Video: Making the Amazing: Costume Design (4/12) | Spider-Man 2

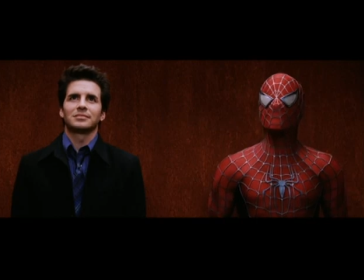cool Spidey outfit. Thanks. Where'd you get it? I made it.
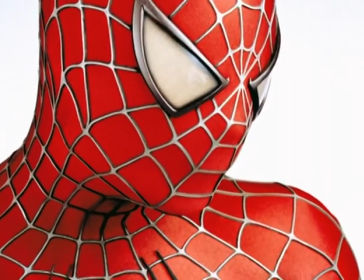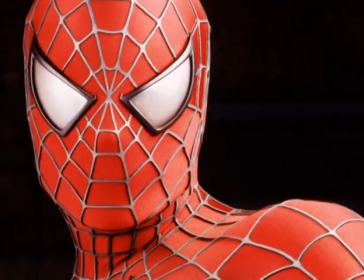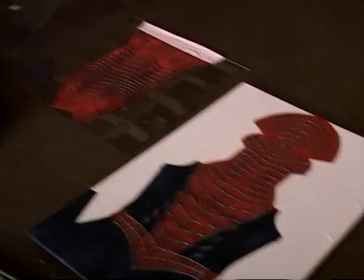The Spider-Man that Jim Acheson created for this movie is very similar to the one he created in the first movie. At least it will seem that way to the audience. This second costume, while it has details that are different, and the colors are slightly different,
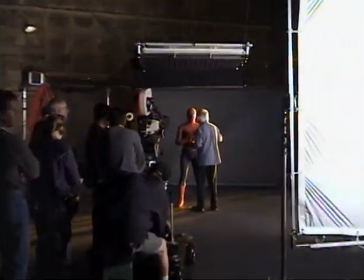I mean, you need to be a real enthusiast to spot the differences.
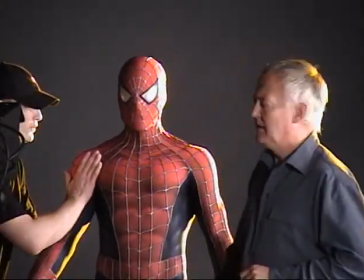It's a great opportunity to have a go at something again. I mean, this costume was probably the most difficult thing I've ever, it should look very simple and slightly naive.
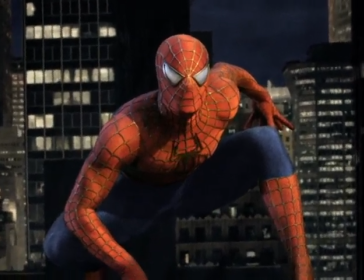Here we were trying to do something which was about really an acrobat who had this unbelievable kinetic,
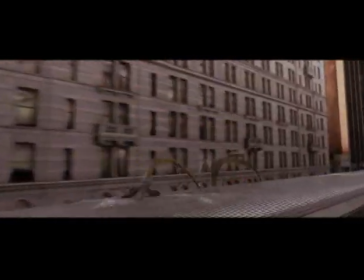you know, spiraling ability. So it had to be a very flexible thing.
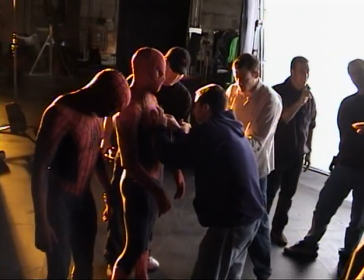We went through a huge, long, circular trip in terms of developing the costume of Spider-Man. And over a 6 month period, we came back to believing that we had to sort of respect the icon.
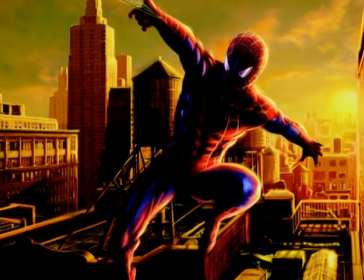And in fact, the closer and more truthful we were
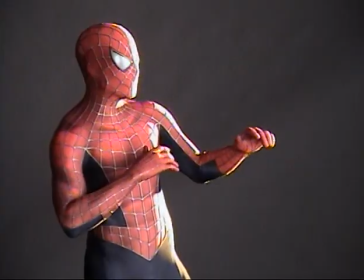to the image of Spidey, as long as it moved properly and it didn't wrinkle too much,
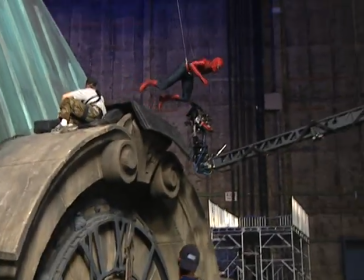and the stuntmen were able to do their somersaults and the CGI people could recreate it,
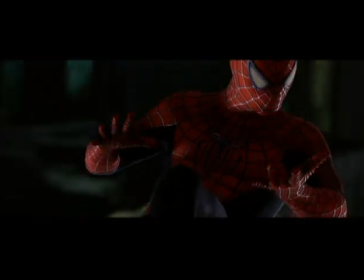then that was the way to go. This time we're making 35 suits, and we've developed a new way of making them with a sublimation printing process, which isn't quite as good as the silkscreen process, but we save a bit of money and we save a lot of time.
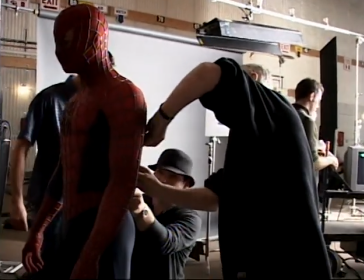The first thing to do is always employ people that are cleverer than you. You know, you're only as good as your own team.
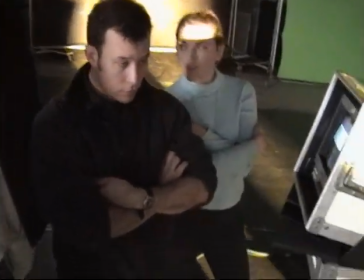So I have a great assistant called Paul Spadone, who worked with me on the last film. We've been working for the past 7 months, 8 months now, sort of revisiting Spider-Man's costume from the first film and
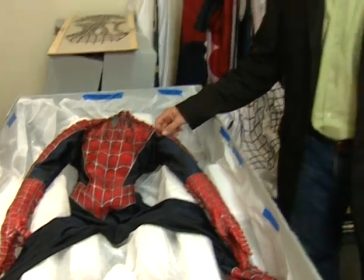updating it and enhancing it and doing a lot of work with the color of the suit and the printing techniques.
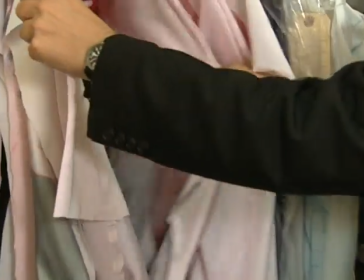The pieces that you're seeing here, we have a whole rack of them,
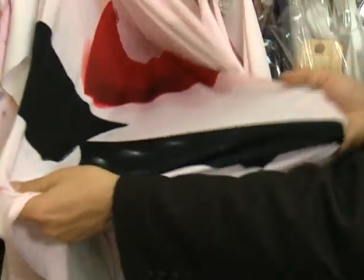represent a lot of the trial and error of our development and research early on.
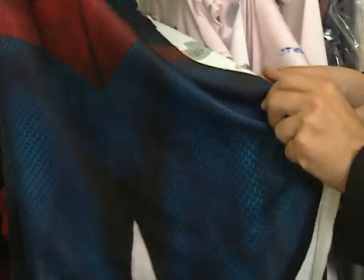Each one of these pieces is a silkscreen piece of the suit, and each
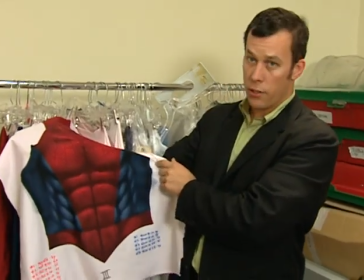section of the suit is hand silkscreened in New York by a team of artists there,
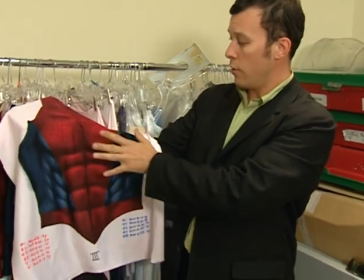and each area of the suit requires about 6 screens.
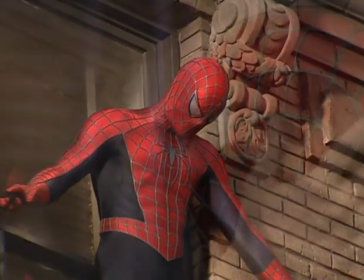A lot of what we did this time around was try and bring a greater depth to the color and a richness to the color.
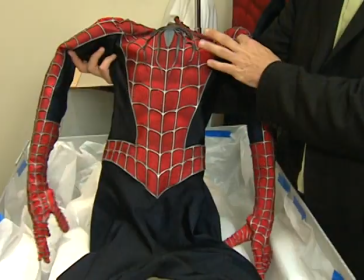And I think that you'll see that the reds this time around have
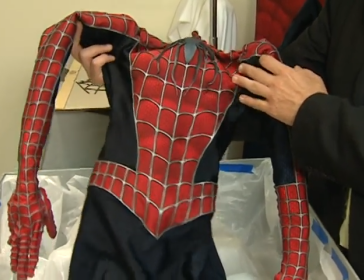a real boldness as well as the blues. There's a spider that we redesigned, that Jim redesigned on the back, that now has a more elegant flowing
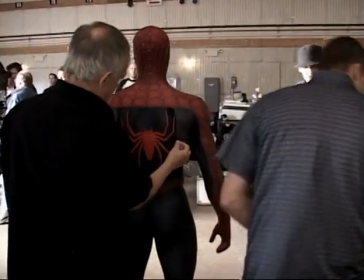lines that work in more harmony with the back of Spider-Man.
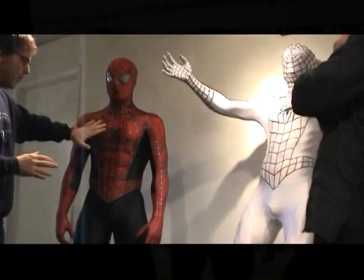If we went with a wider format,
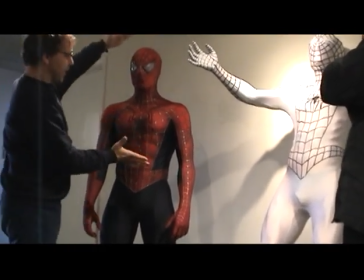he's even gonna get smaller in frame.